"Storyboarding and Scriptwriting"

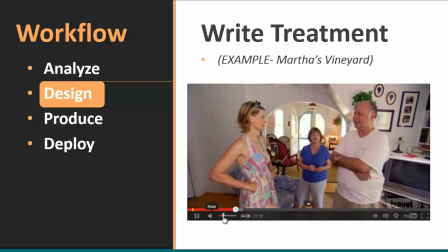(12:18) I can remember when they would, I guess back in the 60s, in the so-called hippie generation, they would meet them at Okay, this story is getting a little boring.
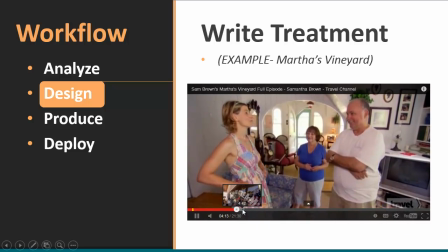(12:27)
Let me skip ahead here and go to the next sequence. I want you to see one more shot here.
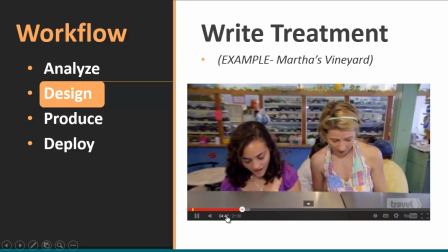(12:33) She's going for some ice cream. Which one are you looking at? I think I'm going to try the famous lobster ice cream.
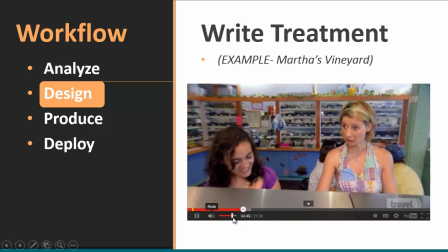(12:40) Is there a real lobster in this ice cream? Is it really? So I'm really. That's our #1 question.
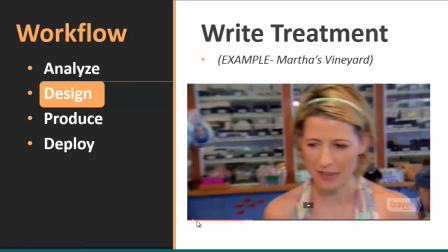(12:46) Wow. And do people try just as a kind of a dare, or do they come back for more lobster ice cream?
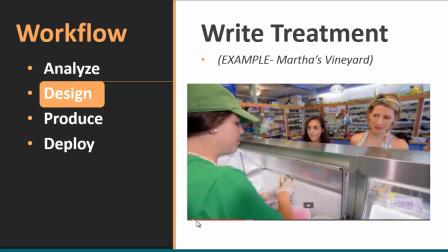(12:52) The most popular way that we serve it is as a sample.
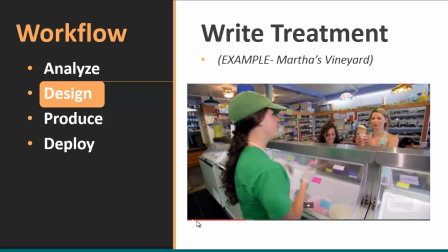(12:55) But some people come, and I had this one man who would come and he'd take a quart home every time they left.
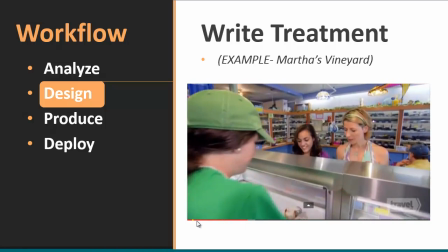(13:02) So is it real chunks of lobster? Real chunks of lobster. It's not like shredded. It's not like lobster flavor.
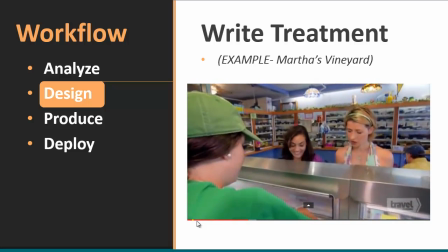(13:08) And what if you want drawn butter? Well, the base of the ice cream is butter, so we've dipped it for you.
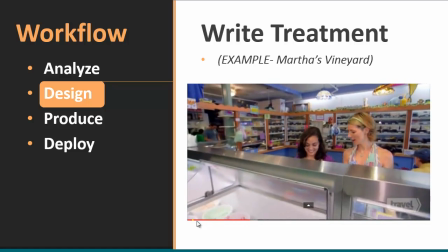(13:15) You don't have to go anywhere. Wow. Speaking of Martha's Vineyard, All right. lobster ice cream.
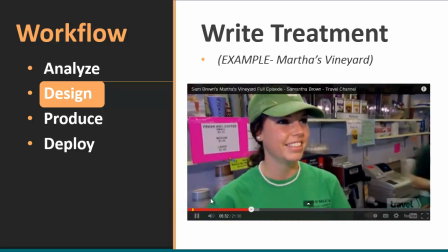Okay, let's take a look at this particular shot right here.
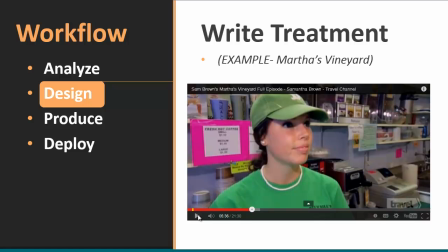(13:35)
This is called a reaction shot, and I call your attention to it because it's a very, very useful cutaway. If you've got a principal subject, in this case Samantha Brown, doing something on camera, and you want to
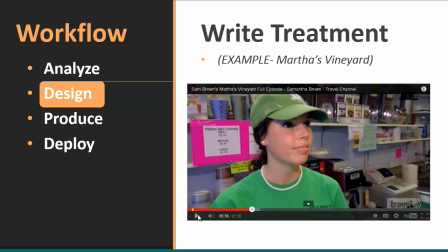(13:51)
convey a sense of anticipation, one of the most common ways to do that is while she's doing whatever the action is, in this case eating an ice cream cone, you cut away to someone else who's in that scene with her, and hopefully they have an inquisitive or some type of emotional reaction on their face.
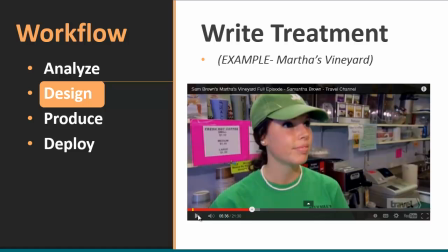(14:09)
And this then is a very convenient way to convey that emotion toward the audience. So anyway, we could go on here. I'll cut her off right now. But the larger point, of course, here is that treatments are written summaries of everything that happens on screen. So let's leave Samantha Brown. Let's look at another example here.
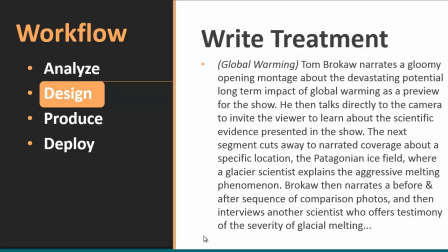(14:30)
In this example here, Tom Brokaw is both narrator and on-screen host. And the summary treatment reads like this. Tom Brokaw narrates a gloomy opening montage about the devastating potential long-term impact of global warming as a preview for the show.
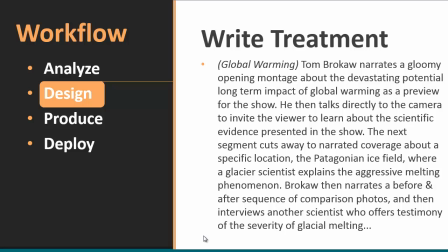(14:46)
He then talks directly to the camera to invite the viewer to learn about the scientific evidence presented in the show. The next segment cuts away to narrated coverage about a specific location, the Patagonian ice field, where a glacier scientist explains the aggressive melting phenomenon.
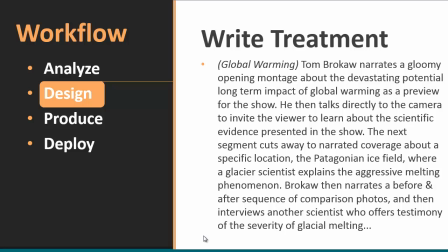(15:02)
Brokaw then narrates a before and after sequence of comparison photos and then interviews another scientist who offers testimony to the severity of glacial melting, and on and on. So the treatment provides enough information so that anyone who didn't see the video knows exactly what happened as it happened on screen.
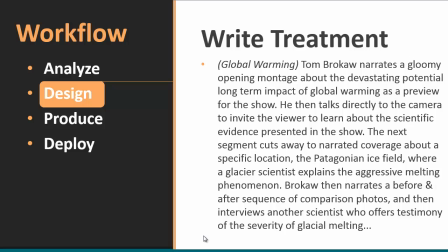(15:19)
But let's see this. We'll watch just a little bit of this. A couple things I want to show you as well.
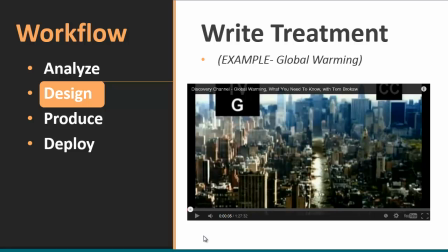(15:24)
A couple things I want you to pay attention to. We'll talk about in just a second here. Pay attention to the rhythm of the narration and interview. Those two structures are cut back and forth constantly. And you'll see that Brokaw uses his studio narration after the fact to cover most of his transitions.
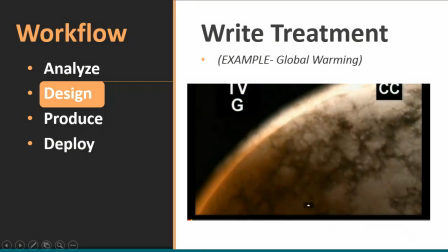(15:43) This may be the future of our planet.
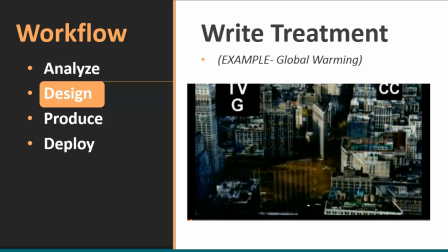(15:49) The skyscrapers of downtown New York City stand in 80 feet of water. Its famous subway system submerged.
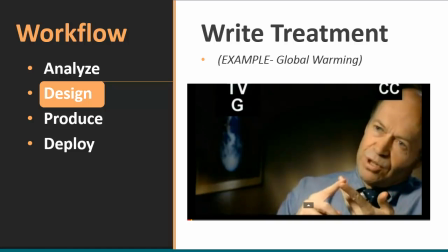(15:56) Boston, Philadelphia, Washington, Miami, they would all be underwater.
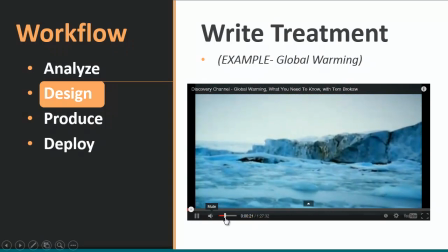(16:03)
Okay, so what you're seeing here, of course, is a montage sequence,
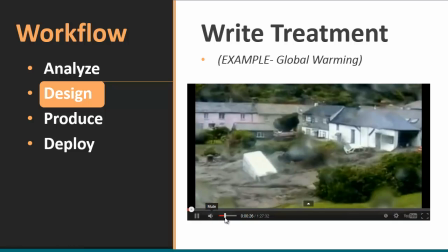(16:06)
and we've got lots of narration cutting back and forth between these various shots, and mixed in we have some interview dialogue as well.
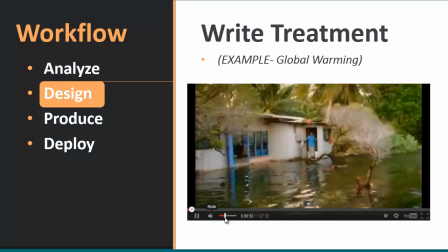(16:14)
And it's kind of like the old drunk driving videos that you saw when you were a kid,
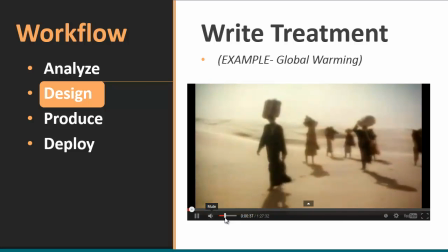(16:18)
where they give you the really scary scenario and try to scare you into submission.